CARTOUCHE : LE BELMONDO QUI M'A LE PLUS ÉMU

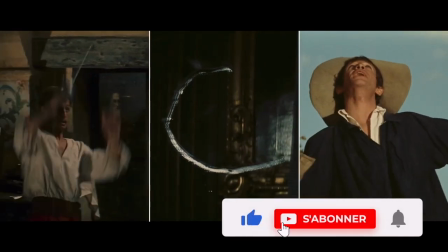Pour continuer à faire des vidéos, j'ai besoin de votre soutien. Commentez, likez et abonnez-vous à ma chaîne.
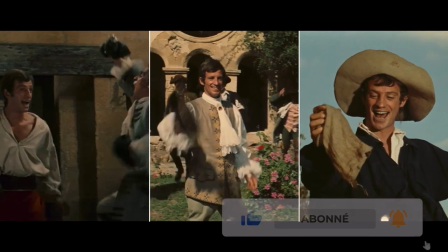Merci à tous.
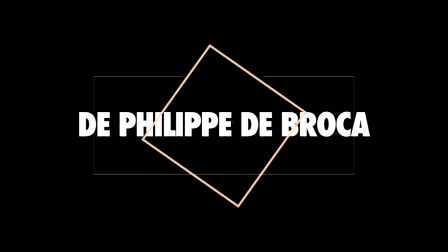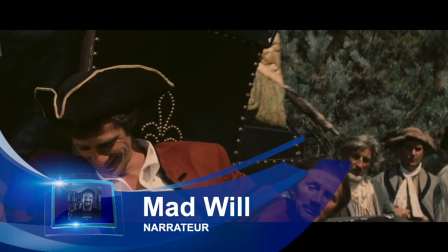Après Le Magnifique, je souhaitais revenir sur une autre pièce maîtresse du cinéma de Belmondo,
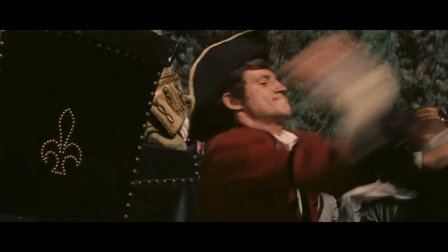encore une fois signée par Philippe de Broca, avec le film de KPDP Cartouche.
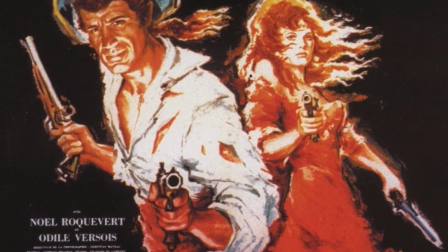Une œuvre qui sera importante dans la carrière du cinéaste et de son acteur.
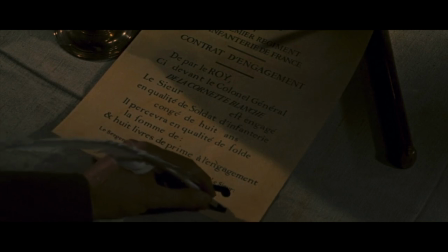En effet, avec plus de 3 millions de spectateurs, Cartouche fera de Broca un réalisateur bankable du cinéma populaire français,
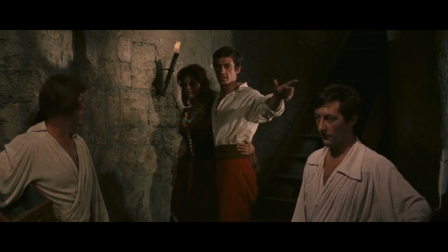tandis que Belmondo deviendra une star d'action, réunissant petits et grands sur les écrans durant des décennies.
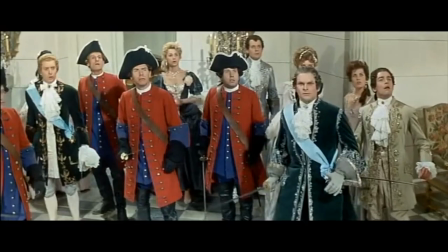Quand on évoque Cartouche dans l'inconscient populaire, on pense tout de suite à ses films d'aventure multidiffusés les après-midi de jours fériés,
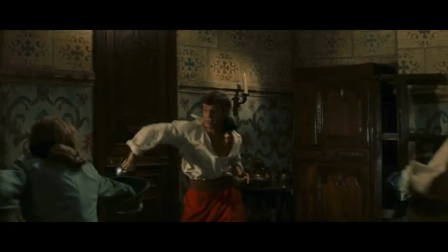avec Jean Marais, signé André Hunebel ou bien Bernard Bordery. Cartouche est bel et bien un spectacle populaire en technicolor et scope qui ravira toute la famille. Mais à l'image des meilleures réalisations de son auteur Philippe de Broca, c'est aussi une œuvre où la légèreté et le tragique se côtoient,
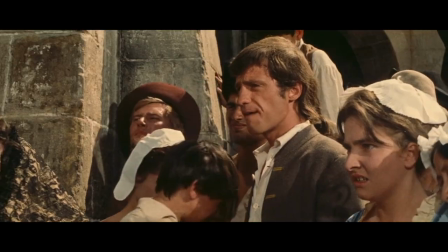où l'art de divertir et le discours se complètent harmonieusement, une œuvre que vous devez tout simplement découvrir ou redécouvrir.
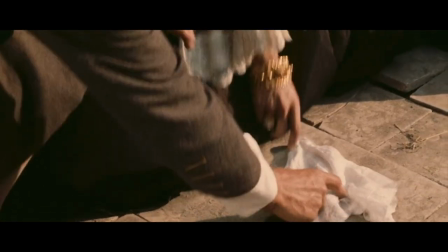Le film est avant tout porté par un rythme que l'on pourrait qualifier de tonitruant. Dès les premiers instants, la caméra se glisse dans les rues de Paris, suivant les pas du jeune Belmondo.
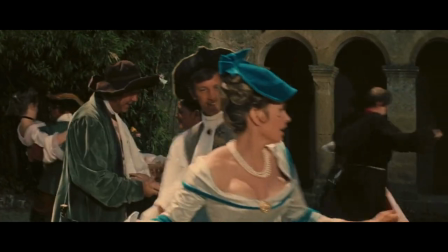Le cinéma est un art du mouvement, de Broca l'a parfaitement compris. Sa caméra se fait mobile, mais surtout elle parvient à capter les gesticulations des comédiens,
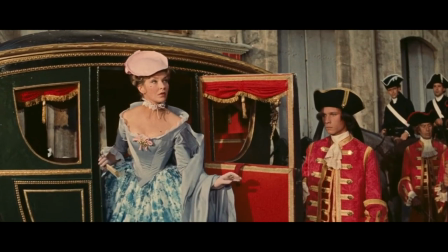en particulier le langage corporel de notre Bébel, qui devient ici pour la première fois sur l'écran, sous nos yeux ébahis,
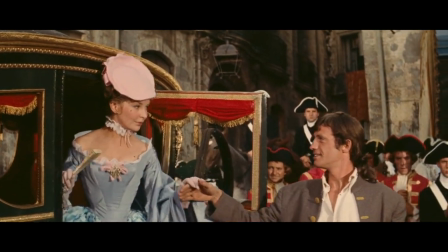l'incarnation même du héros de film d'action. Réalisant lui-même ses cascades, c'est un personnage charmeur qui agit toujours face à l'adversité.
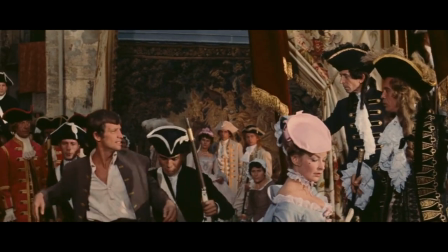Grâce à son talent, son physique, une gouaille unique, Belmondo nous rend tout de suite moderne,
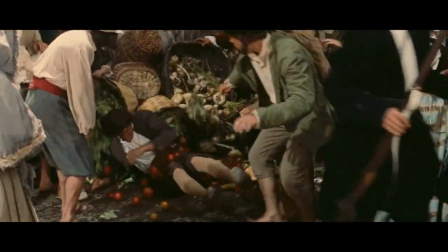un héros du XVIIIe siècle, qu'on imagine presque lancer des pavés sur les aristocrates dans les rues de Paris,
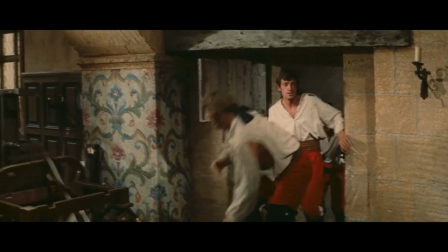jouant mai 68 avant l'heure. Il semble courir en permanence, tout comme son cinéaste qui régulièrement coupe des images au montage pour accélérer le rythme à l'écran.
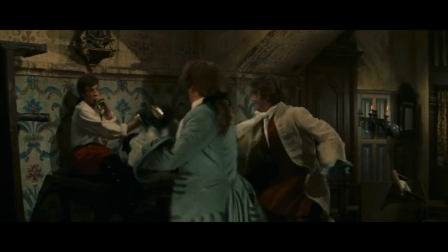Surtout, il faut souligner le travail du maître d'armes Claude Carliez pour les combats.
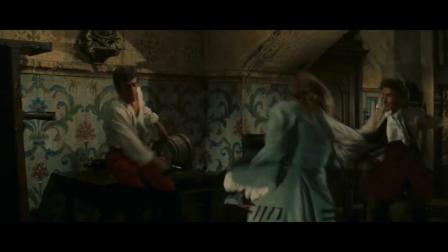Des cascades mémorables, à l'image de la réjouissante scène de l'auberge, où le réalisateur nous offre une séquence échevelée,
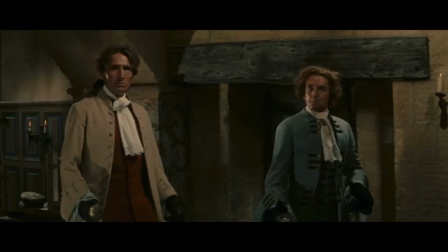mêlant pour notre plus grand plaisir, action effrénée et situation burlesque.
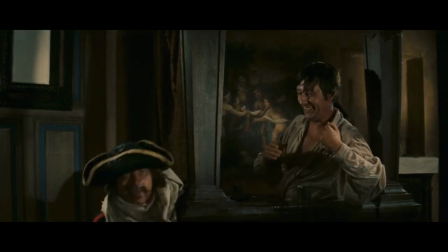Mais si j'aime autant Cartouche, ce n'est pas tant pour ses aventures rocambolesques filmées avec soin par De Broca,
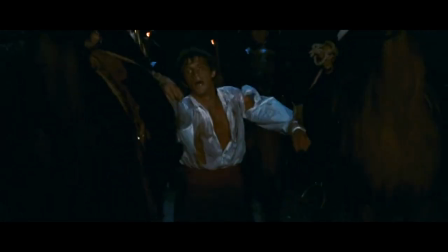que la manière qu'il a eue avec son complice le scénariste Daniel Boulanger, de rajouter une dimension presque tragique au script original de Charles Spack.
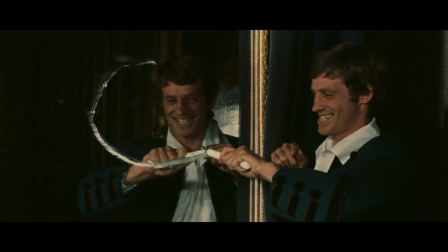Avec beaucoup de finesse par petites touches, il nous offre un portrait émouvant d'un anarchiste qui semble au final beaucoup ressembler à ses auteurs.
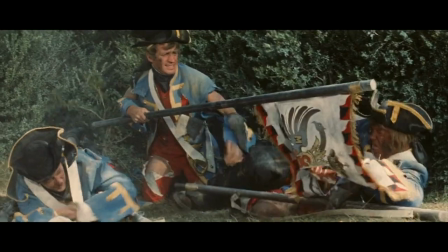De Broca lie avec grâce ici le lyrisme à la tragédie afin de dénoncer l'horreur de la guerre où les hommes meurent inutilement pour un drapeau qui change de main,
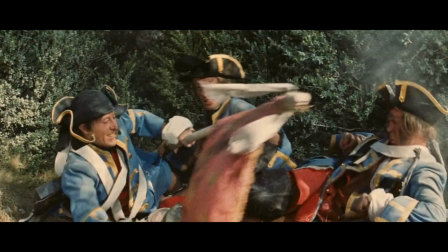tel un relais dans une compétition d'athlétisme en équipe.
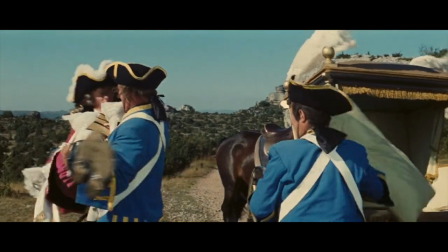Il va même jusqu'à glisser un anachronisme quand un des personnages déclare « Maréchal, nous voilà », comme dans son chef-d'œuvre « Le roi de cœur ».
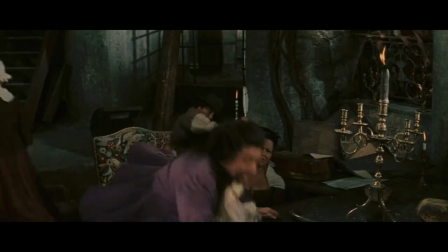Il oppose finalement l'émotion et la poésie à la société des hommes. De Broca n'est pas un simple fantaisiste.
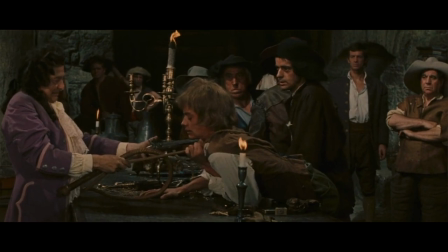Il a parfaitement compris l'horreur de notre société. Mais pour continuer à survivre, il s'appuie sur le rêve et la poésie du quotidien pour faire face à l'horreur.
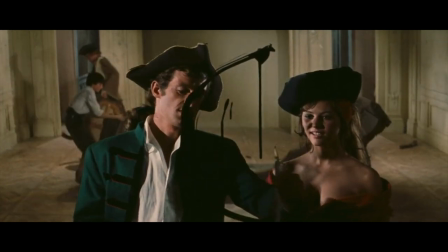Tout est parfaitement résumé par la phrase de Claudia Cardinal adressée à Belmondo dans le film. « Amuse-toi, ça empêche de mourir ».
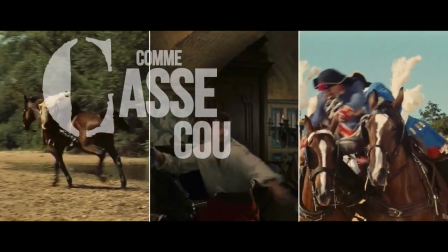Cartouche est au final une œuvre d'une richesse incroyable, maniant la comédie, l'aventure mais aussi l'émotion avec une admirable maîtrise. Un long métrage dont le final bouleversant et assez inattendu aura fait couler de chaudes larmes sur le visage de votre Mad Will. Sans révéler la conclusion, les images crépusculaires du réalisateur avec ce carrosse doré ainsi que les
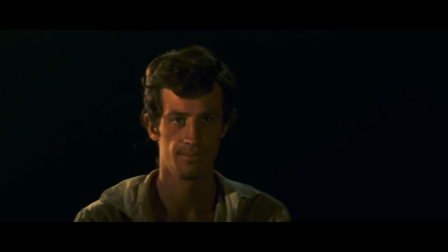derniers mots de Belmondo face caméra resteront gravés tout simplement à jamais dans mon esprit.
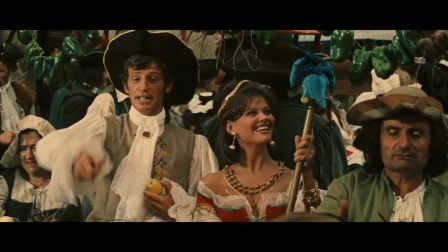Rajoutez à cela une photographie qui est un régal pour les yeux depuis la restauration du film en 4K et
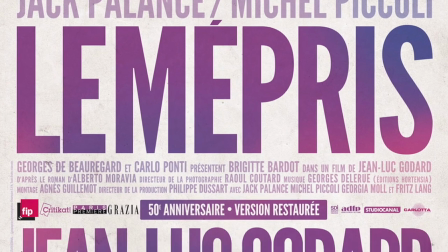une musique de Georges Delerue où l'on croit reconnaître certaines notes du mépris dans les séquences les plus dramatiques.
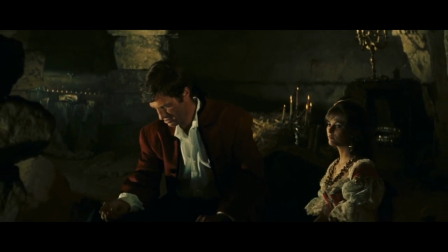Vous obtenez un joyau du cinéma hexagonal, où la direction d'acteur par De Broca fait encore ici des merveilles.
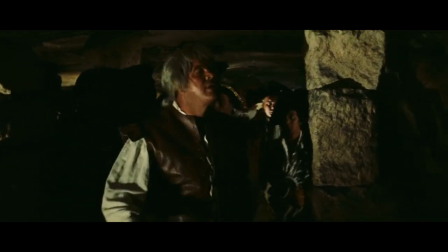Comme dans Le Roi de Cœur, il réunit ici devant sa caméra un casting de haute volée composé par des comédiens venant de la Nouvelle Vague, mais aussi du cinéma populaire d'après-guerre.